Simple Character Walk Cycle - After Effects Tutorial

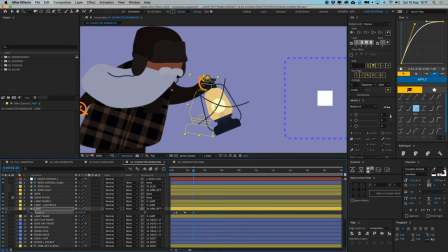37:15 And then here we can copy this again, right click and go to easy ease. And now we have this nice little, and I think it's a little bit too high up.
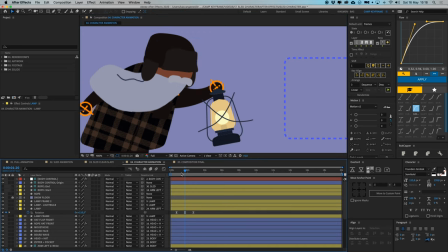37:28 It needs to be there, of course. Okay, so now we have this.
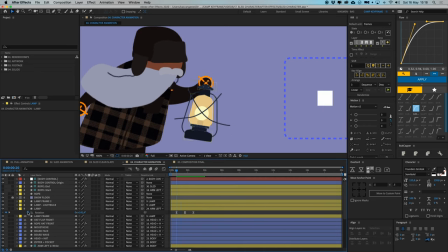37:34 Oh, and it needs to, of course, get a loop out as well, loop out. And then I think we need to offset this a little bit, so it's kind of swinging when he's stopping with his arm.
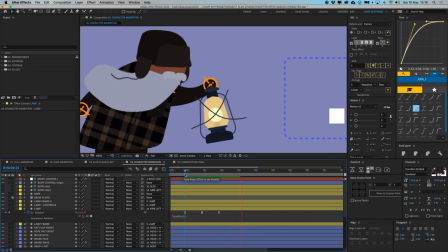37:47 It's swinging a bit later. Yeah, that's looking instantly better like that. Let's single this one out again.
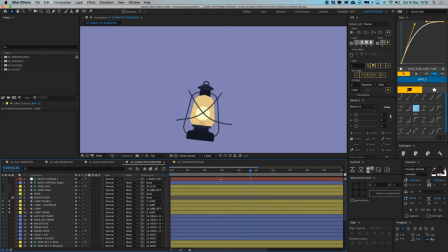37:53 Okay. Nice. So that looks good. And now we're going to create this fake 3D effect. And for that, I'm going to go to this lamp frame. And I want to position it here when it's to the left here.
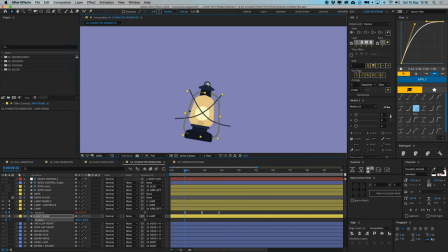38:10 I want this part is need to be a bit to the back, so I wanted to make a 3D effect like this. So copy this, put it over there, and on this frame I want this to go to this side. So we have a
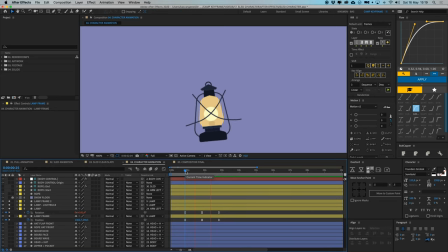38:25 little fake rotation effect. If everything comes together, it looks a lot better. So position this one as well to this side, copy that there, and then place this one to the right here a bit, like that.
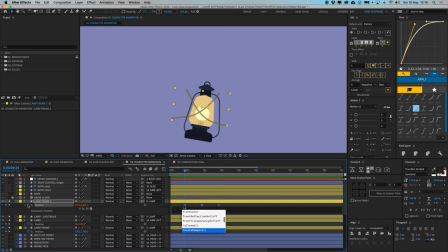38:47 Nice, okay. Yep, and then of course, never forget this, okay. Boom, boom, boom. Now it keeps looping into infinity and even beyond, some might say.
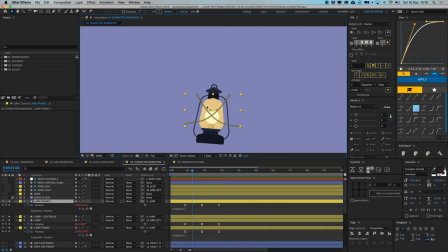39:03 Okay, and we're going to mask this thing in this lamp here. So we're going to use a set mat effect for that. So type in set mat effect. There you go. And then select this, which this is lamp, I guess. So let's go for lamp. So it's only visible within this lamp shape.
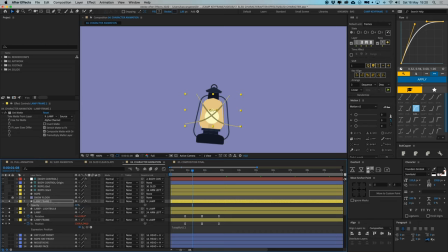39:22 And I'm going to put the opacity down at maybe even like 40 or something, because we're shouldn't be as visible. Maybe it's behind or something. I think it looks better like this. And we're going to add a really nice lighting animation to this light bulb here.
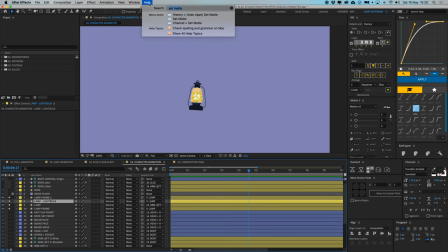39:39 We're going to select it, and I'm going to go to my help. I'll never go to effects and search for anything. I'll just type in the help because I know how the tool is called. It's called radial blur.
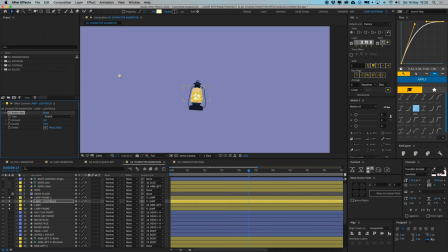39:51 Oh, there it is. CC radial blur. And what this does is, let's go to, and I have the wrong one.
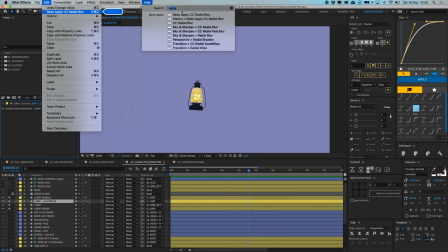39:59 I meant CC radial fast blur.
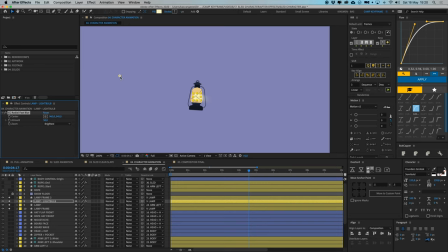40:06 Yeah, and then we go to our zoom, let's call it, put it on brightest. And if I put the amount up, you can see we have this directional light going. It's really like a spotlight. I wanted to make it really big. If I put our center point, if I move that, then we can create some nice lighting effect.
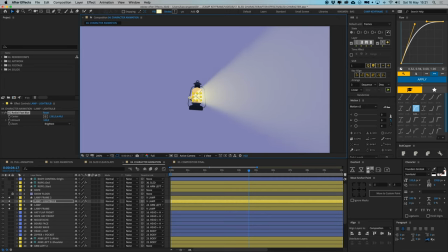40:26 And if how closer I move it, the bigger the light gets. So I like it like this, I think. And I'll the thing is that this center does not animate,
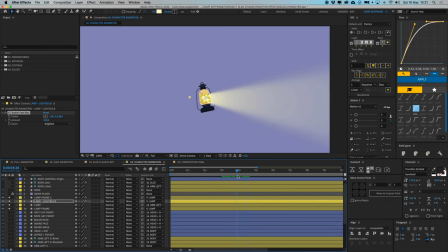40:40 which is it's not sticking to this lamp. But in this case, that is good because because the lamp is moving,
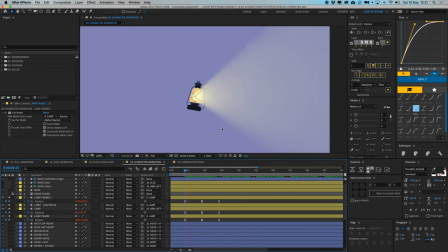40:48 we get this nice little change of lighting when this lamp is moving.
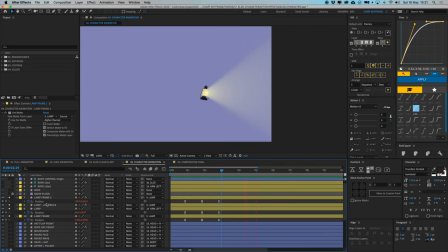40:53 So you can animate this this center point as well if you want. If you want to make it a bit more clear, but I kind of like how this looks right now. So that's a really cool, easy effect to create this more directional light beam.
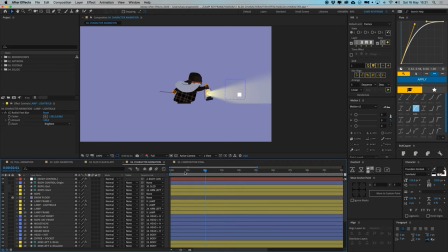41:07 So we are done with that. So if I put everything together here, I'm going to turn off this body control. And what I mostly do, if you have more joysticks and slider layers here, just create a text layer and call this body control.